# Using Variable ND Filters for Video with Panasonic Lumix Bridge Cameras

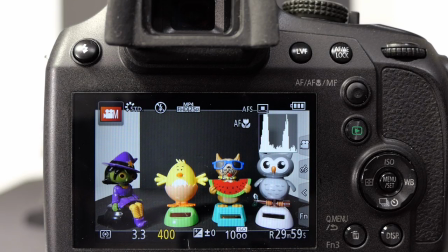(0:05)
Hello I'm Graham and I hope everyone's having a great day. Welcome to today's video which is a question and answer session for some questions that came through on the comments section of my YouTube channel. Now the first one is regarding the use of ND filters and in particular the
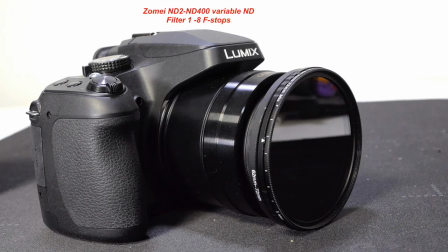(0:22)
variable ND filter when shooting video with Panasonic Lumet bridge cameras.
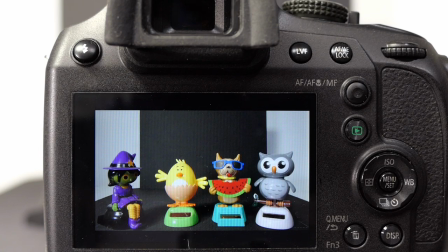(0:28)
Now the particular question was aimed at the FZ300-330 but it applies to the FZ80-82, the FZ300-330 and indeed the FZ1000. With the FZ2000-2500 we have a different situation there because with the camera has inbuilt ND filtration which you can use to your advantage
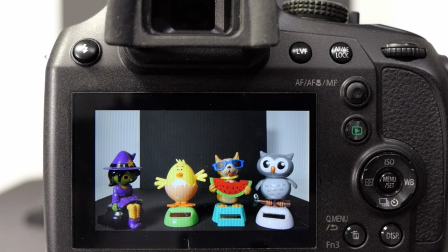(0:47)
but with the other cameras you don't have ND and you've got to apply secondary ND filtration to the lens to reduce the amount of light going into the camera. So why do we need to reduce the amount of light reaching our camera sensor? Well it's all to do with what's referred to as the cinematic look and it's a way of
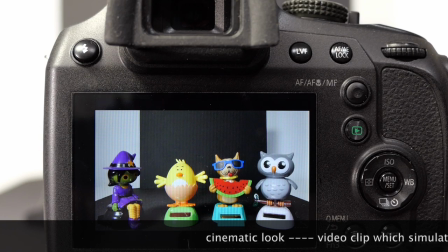(1:05)
recreating how film looked when it was projected through a projector onto your screen. As film was normally shot at 24 frames per second and they use what's called a 180 degree shutter rule they'll be using a shutter
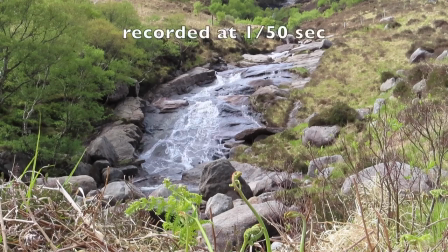(1:18)
speed of about a 48th or a 50th of a second to create amount of subject motion blur which the eyes perceives as normal. When we shoot video, in particular with our bridge cameras in bright sunshine,
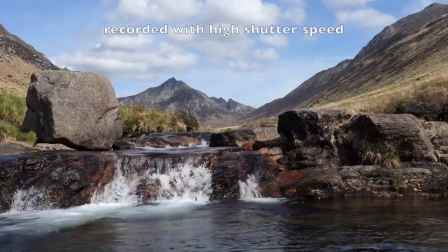(1:31)
the camera might choose a shutter speed which is up to about a thousandth of a second or even a two thousandth of a second and this gives our video quite a bright shaky look rather than the natural perceived motion we
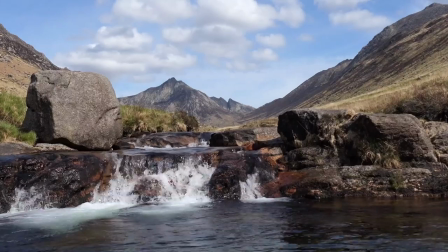(1:43)
get with us for our shutter speed. So if we can actually reduce the amount of light so we can get a longer shutter speed then our videos will look much nicer.
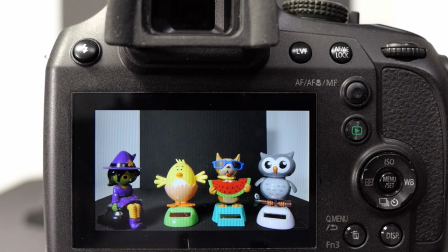(1:51)
Now I have to say I was trying to shoot this outdoors today but it's sunny intervals here in the UK and I've not been able to get a long enough sunny spell to be able to demonstrate what I need before the lighting changed and destroyed the effect that I was trying to show
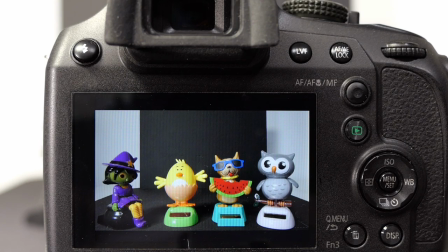(2:05)
you. So I've come indoors and recreated a basic scene that I can show you the changes to ISO shutter speed and aperture and how these will effect the way that the video looks when we change the amount of light coming into the camera by the application of our ND filtration.
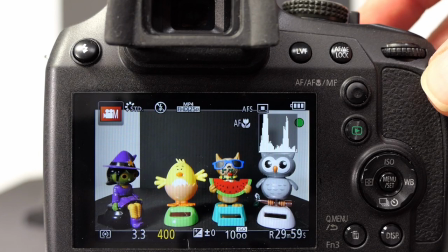(2:24)
So first of all let's have a look at the shot that I've got set up here on the FZ 8082.
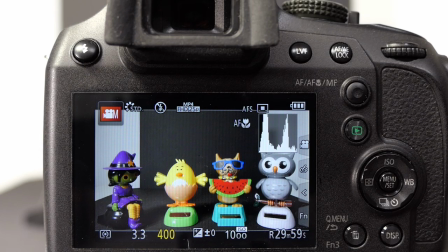(2:32)
I've got a scene set up and you can see my current shutter speed
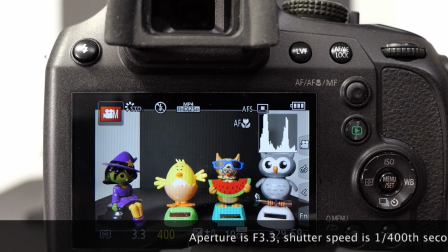(2:37)
is 1 400 to the second with an aperture of f3.3.
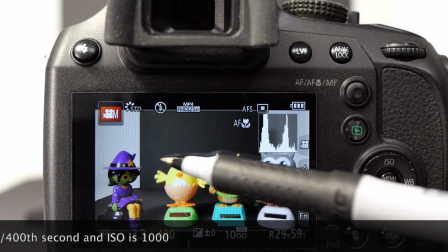(2:42)
My ISO is 100 and I'm currently shooting in the manual creative video mode.
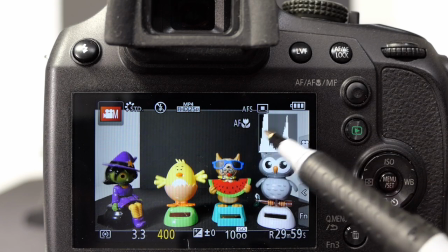(2:48)
If you also look on screen I've got a histogram here which is showing the distribution of tones as seen by the sensor and the normal population.
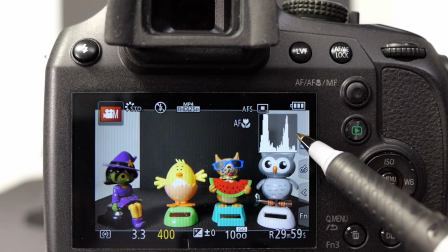(2:55)
We're going from highlights on the right to shadows on the left.
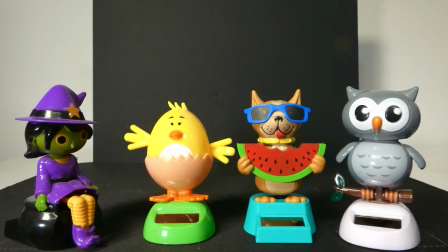(3:01)
So if we look at this video and I'll start the camera recording with a shutter speed of 1 400th of a second it isn't going to be too bad it's not too far away from the 180 degree shutter rule it's nowhere near the 1000th of a second or 2000th of a second as
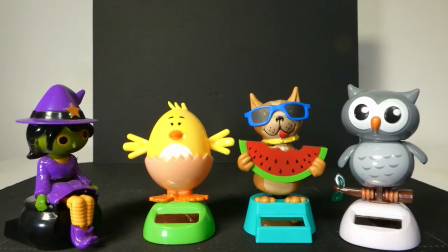(3:19)
films like Private Ryan were shot and you can see the blood and water spray and individual droplets as the fast shutter speed is freezing the motion so with a 400th of a second our looks are similar to what we would achieve with a longer shutter speed ie twice a frame rate so in
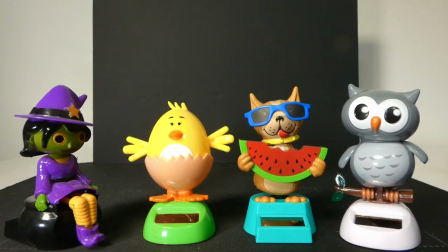(3:37)
this particular shot now have a look at the way the arms and legs are moving in this particular video the amount of subject motion blur is very very low so the effects look quite staccato I'm going to increase the ISO to 3200
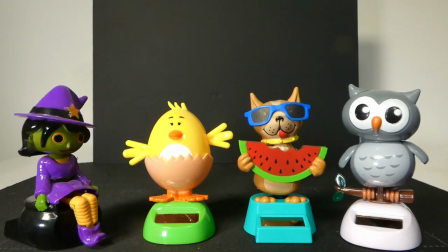(3:52)
which means I can actually increase the shutter speed so first of let me increase the ISO.